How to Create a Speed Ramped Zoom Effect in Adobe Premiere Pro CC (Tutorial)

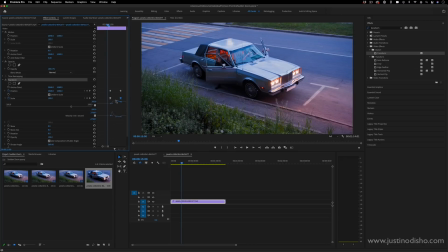(4:07)
So if I want to create a sudden impact i can make it so that we ramp up into our second position really quickly so maybe it ramps up and then settles into place and it all happens at the beginning of the clip be careful when you're doing this not to go too crazy
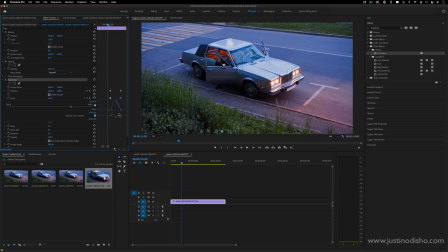(4:23)
out of out of whack it might be hard to get back in sync so you might want to press command z edit undo if you go too far but here's what this will look like it'll go quickly burst into a zoom and then settle into its position and if i play that back
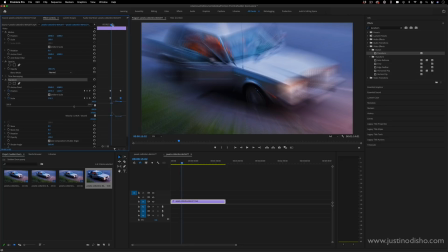(4:37)
let's see what it looks like and you can see it's created a lot more of a sudden impact and also because it's going so much faster the
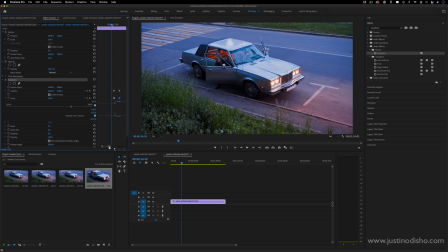(4:46)
shutter angle or the blur gets a lot more quick as well so if I was to just spread this out just a tiny bit this this
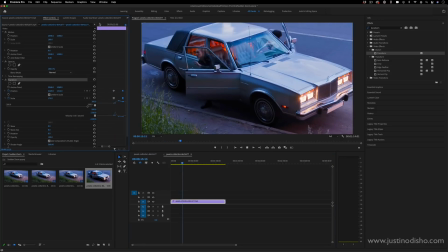(4:55)
is our impactful zoom rather than just the standard and you could see it has just a little bit more bounce and motion to it and you could do the same thing if you're zooming out as well so let's say if you ever click this button it'll add a keyframe so let's add a
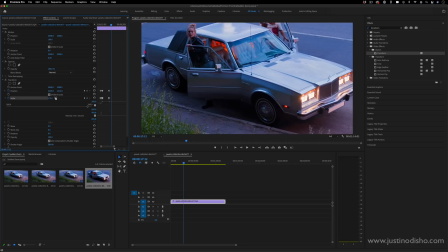(5:10)
new keyframe here we're zoomed in and we want to zoom out really quick so let's just i can click this revert button to go back to 100 make sure i revert the
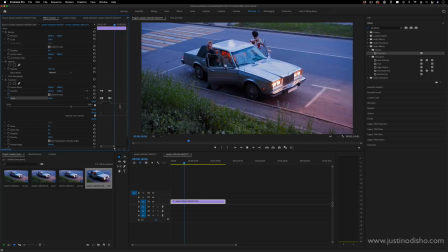(5:19)
position as well and now we zoom out like that but i can also adjust the velocity of the zoom out
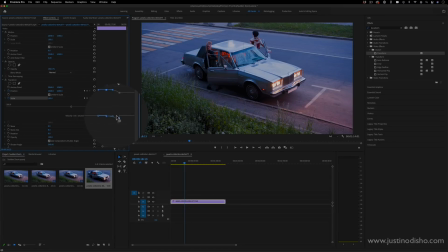(5:28)
so that it ramps a little bit and maybe zooms out at the end quickly.
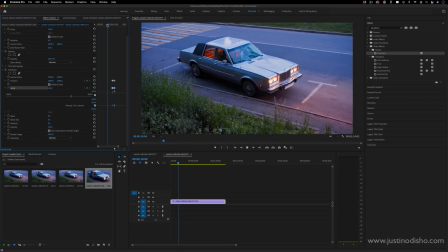(5:35)
So my name is Justin Odisho. If you enjoyed this video you can check out hundreds of more in the playlist on my channel and subscribe to stay tuned for all my new videos and go to justinodisho.com slash shop if you want to check out all of my effect presets where I've bundled together effects like this for drag
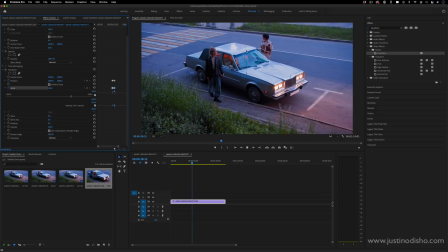(5:52)
and drop use in Premiere Pro and other creative resources. Thanks so much for watching and I'll see you in the next video.